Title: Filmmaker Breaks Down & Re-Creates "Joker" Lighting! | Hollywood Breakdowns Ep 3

What's going on, everyone? This is Raymond Roots from The Blueprint, and today we're doing another episode of Hollywood Breakdowns, and today we're going to be taking a look at Todd Phillips' version of the Joker, played by Joaquin Phoenix, and specifically today, we're going to be talking about lighting only and how lighting can be used to manipulate your story and the narrative that you're trying to tell. In this video, we're going to be talking about lighting theory. We're going to talk about what feels natural and unnatural and how you can use those tools to tell a story. I'm going to give you some practical specific examples, and then we're going to dive into the footage and look at how the light has been used to tell the character's story. And then lastly, what we're going to do is we're going to take the fundamentals that we've learned in this hopefully short episode, and we're going to apply it to see if we can recreate something that looks like the lighting setup in one of the scenes in the Joker. And as always, there's going to be spoilers in this video, so if you haven't watched the movies and you don't want to have the movies ruined for you, click away. If you don't care about it, or if you watch the movie, stay here and let's get into it. So what I want to do today is I've taken 4 different scenes from the Joker film,
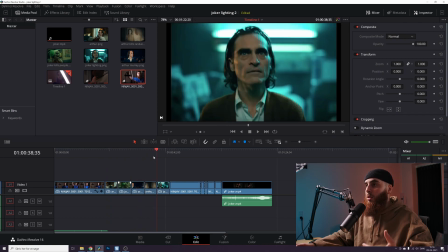[1:05]
and I'm going to talk about why these 2 shots stand out so much from these 2 shots,
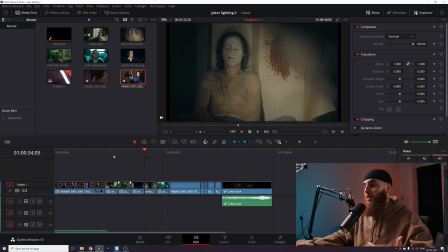[1:12]
and in general why these 2 shots actually stand out from the entire movie. And in order to talk about that, we're going to have to talk about lighting in general. So lighting is a way to shape someone's face. It's a way to show if someone is feeling well or unwell,
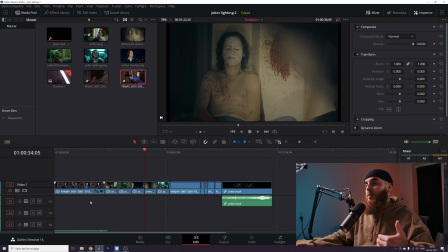[1:29]
and the way that we do that with lighting is picking the distance that the light is set from the subject's face, and also, maybe more importantly, the angle of the lighting.
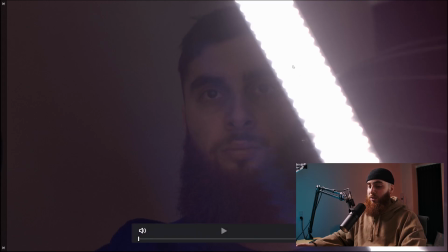[1:40]
And to illustrate just how big of a difference lighting can do to your face, I've taken this shot of me with a light tube and I've just rotated
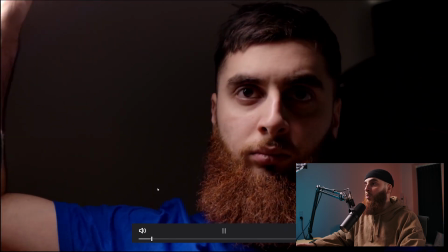[1:48]
light around my face just to see how the shadows are moving around and really just showing a different look to my face.
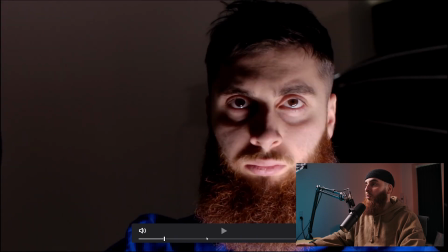[1:56]
Now keep in mind, this is harsh lighting without any diffusion, so the shadows are going to be more exaggerated than you would see in film.
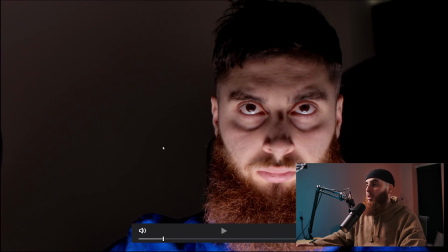[2:02]
So this look right here is typically something we used to see in old horror movies. The reason why it works in a horror movie is because you want to scare the audience.
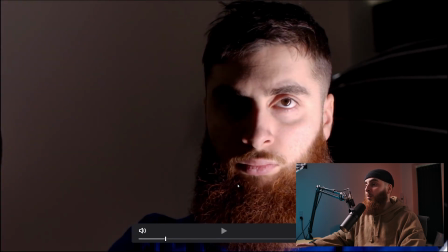[2:13]
You want to make it look as unpleasant as possible.
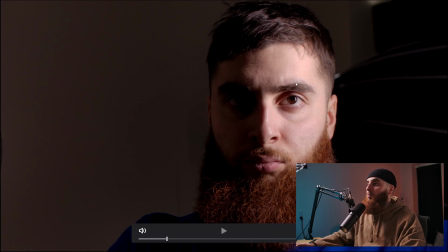[2:15]
Whereas if we go to this angle, which is from the side, or even going up to like a 45-degree angle, this is probably more pleasant to the eye.
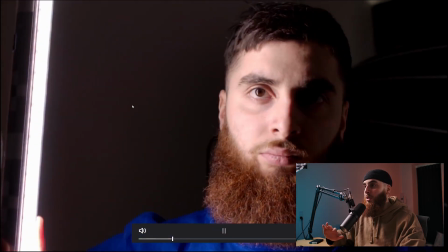[2:22]
And we're going to be getting into why this is pleasant and why the other is unpleasant. I'm just going to let this play so you can see the shadows.
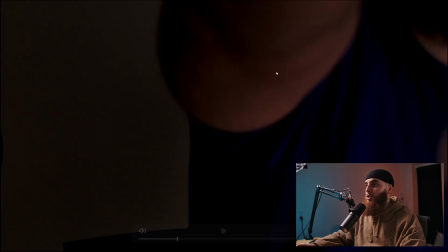[2:29]
Now you can see the lighting is just shaping my face.
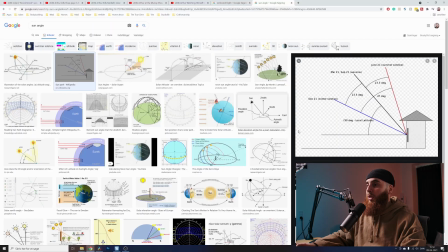[2:32]
The reason why this lighting setup here is unpleasant and the one from the very top is unpleasant as well is because our brains are wired to look at light at a certain way. It's basically wired to interpret light based on what we see every single day.
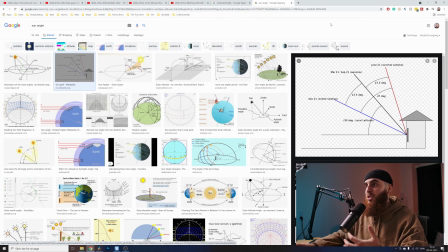[2:48]
And what we see every single day is the light in our house, and it's the sun. And rarely do you see the sun right above our heads. It's usually at an angle, or it spends most of its time at an angle.
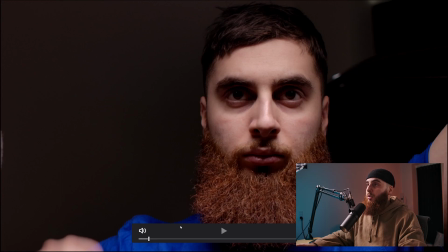[3:00]
So because of that, we are used to seeing light coming in from an angle, and that is more natural to us.
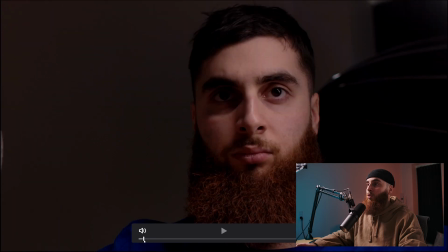[3:06]
That's why lighting that looks like this is more natural than lighting that looks like this.
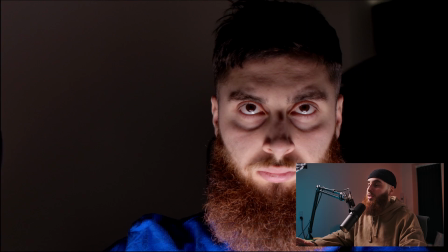[3:11]
The reason why this angle is so unpleasant is because this lighting source is from a completely unnatural. Now the reason why this lighting setup is so unnatural and feels so uncomfortable and unpleasant is because the angle is something that we don't see in everyday life.
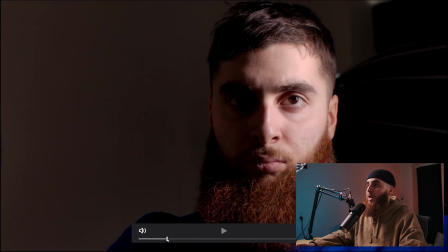[3:28]
We typically see, as I said before, light that comes from either the side or at around a 45-degree angle.
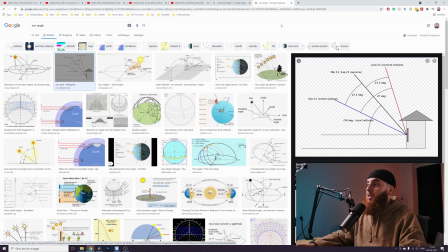[3:35]
So filmmakers and photographers, they utilize lighting in a 45-degree angle all the time. I have my key light set to a 45-degree angle as well. And the reason why is because it creates natural and nice shadows on the side of the head.
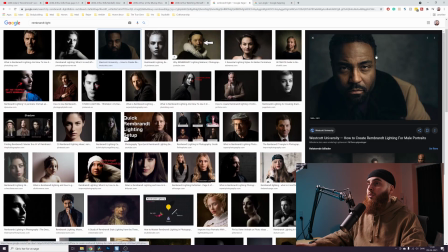[3:49]
Now, one of the more popular terms is Rembrandt lighting, where the light is coming from a 45-degree angle and it creates this triangle right here on the opposite side of the light.
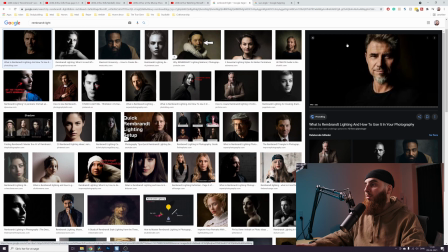[4:00]
This is what people generally call pleasant lighting. I'm just going to show you more examples.